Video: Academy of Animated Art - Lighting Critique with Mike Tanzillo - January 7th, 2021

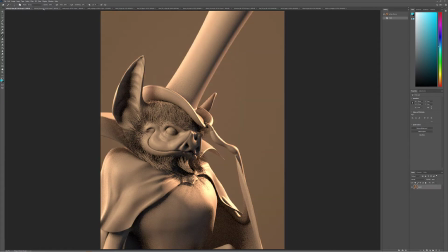254s
It's funny, I like the background a little bit darker, but I like the foreground a little bit more filled in. So I actually like this iteration more.
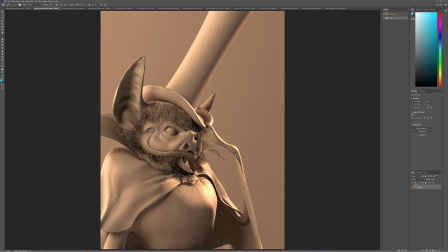264s
Yeah, totally much better with this light, a lot more dynamic. It's just, I actually like the way the lighting is hit pretty much everywhere else. It's just right in this region here. I would tone this down in either like a Photoshop or a nuke or something, or whatever you're using as your post-processing,
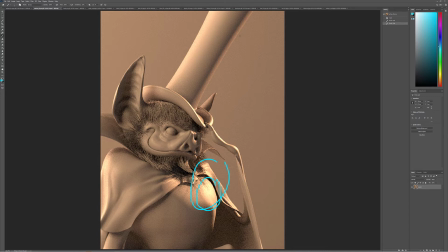281s
because I don't want to interfere with too much of this. But like, do you see how now we've got some nice shaping going on this hat coming across here? The only negative is it's kind of a like it's like your original, where there's like kind of two different key directions going on, because like on his chest, this part is brighter than this part,
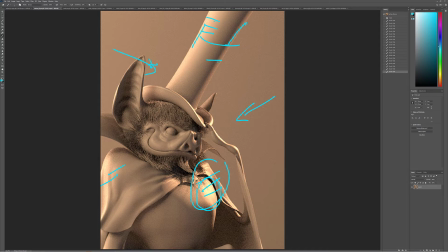301s
but on his hat, this part is brighter than this part, which is a little confusing if you're dealing with an outdoor space, but this is more of like a contrived studio type environment, so I think that's totally fine. But this is really, really good. The only other thing maybe I would try is trying to get just like a little bit of bounce light up in here just to create some vertical shaping in through there.
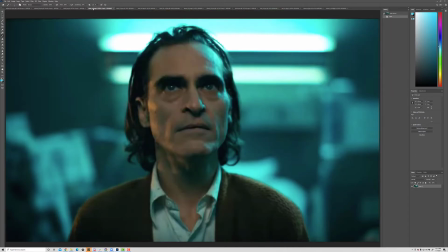319s
I think that might help out a lot. All right, so we've got this Joker scene. I think you've made a lot of really nice progress.
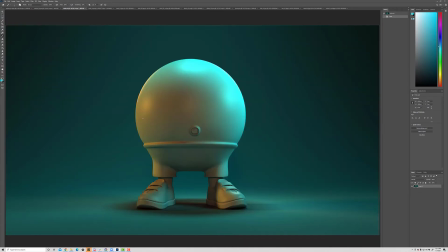326s
The only thing, and you change this light, it's more yellow now, but if you look, it's just a little bit more orange than that. And I don't think you necessarily need to tweak that and resubmit, but just something to be aware of.
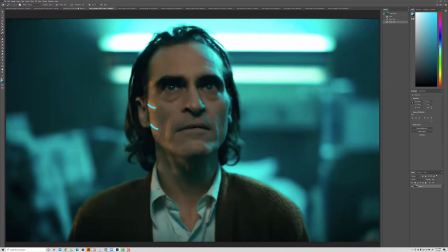342s
It's just like a little bit more in the reds in here.
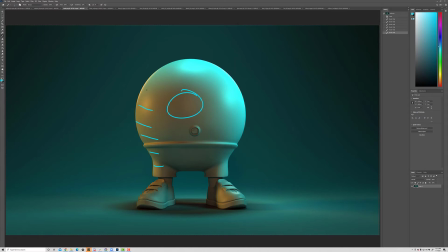347s
You've actually got it in this central area. Like this central area looks pretty good, but on the edge, and I guess that's probably just that one kind of rim light. It's feeling a little bit too yellow. I would just push it a little bit more red, but really good job. Like you're clearly seeing everything well.
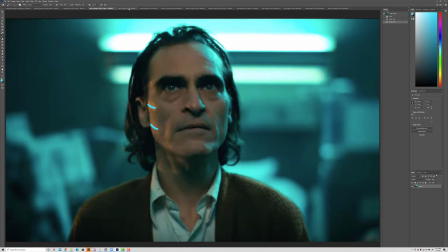363s
You're understanding it and you're processing it in an extremely effective way. All right, Danny, so we've got these couple images.
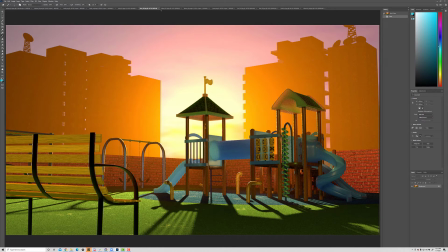371s
This was from your anime, so I'll close that.
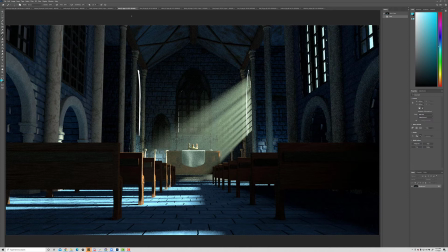377s
Okay, so looking back on this one with fresh eyes now. So a few things. Trying to think about. So we've got this light coming in here.
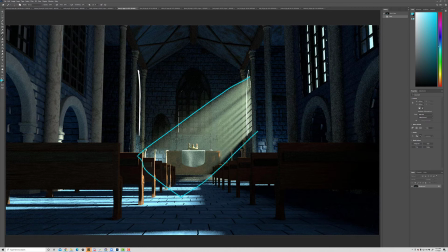394s
I'm trying to think about like the next steps to go forward with this. I do want to pull some of this haze off of this because like the fact that that's kind of a lifted value makes it fall way back into space behind these elements that are much darker.
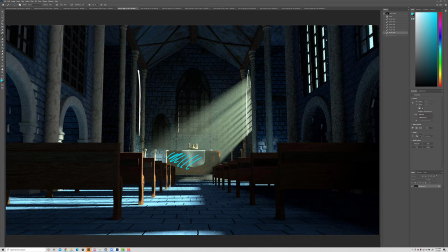412s
And those darker elements tend to pop forward. So I'm wondering if we can't push this fog back behind this counter, and that will allow us down the road to add a little depth of field here. That will allow us to kind of focus in here.
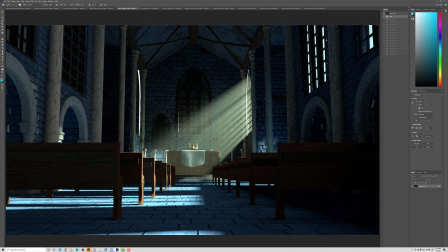430s
In terms, so that would be one thing I would do. Number two is that I guess these windows are plugged because they're very dark outside. They're like, well, this is very bright. These are very dark over here.
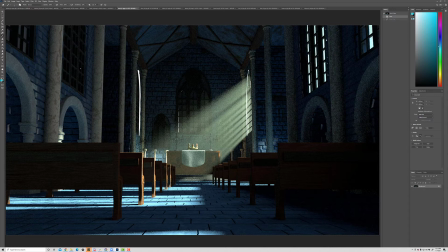448s
It feels a little odd that we're not seeing outside there, but I guess if the justification is that they're like plugged up, that's okay. But it's also strange that we're just kind of seeing the edge, like an edge light here, but not actually seeing brightness outside that window.
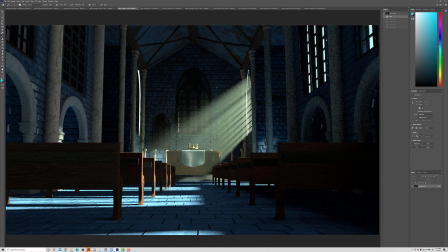463s
So I would resolve that or think about that as another step. And then I'm wondering if I'm trying to like build ways to lead lines back into this space.
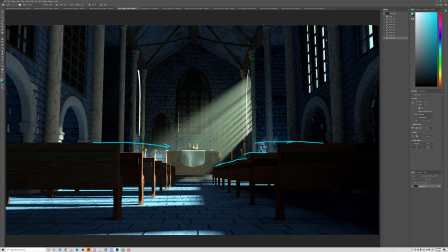477s
So I'm like wondering if we can't like get a little bit of rim coming down here on each one of these pews, but just like on the inner half of it, which might be a matter of repositioning the light that's casting on the ground into like this area specifically. So it really helps lead us down there.
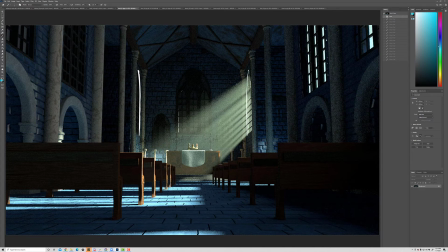497s
Because that light can be separate from this light. Like this can shine in however it wants.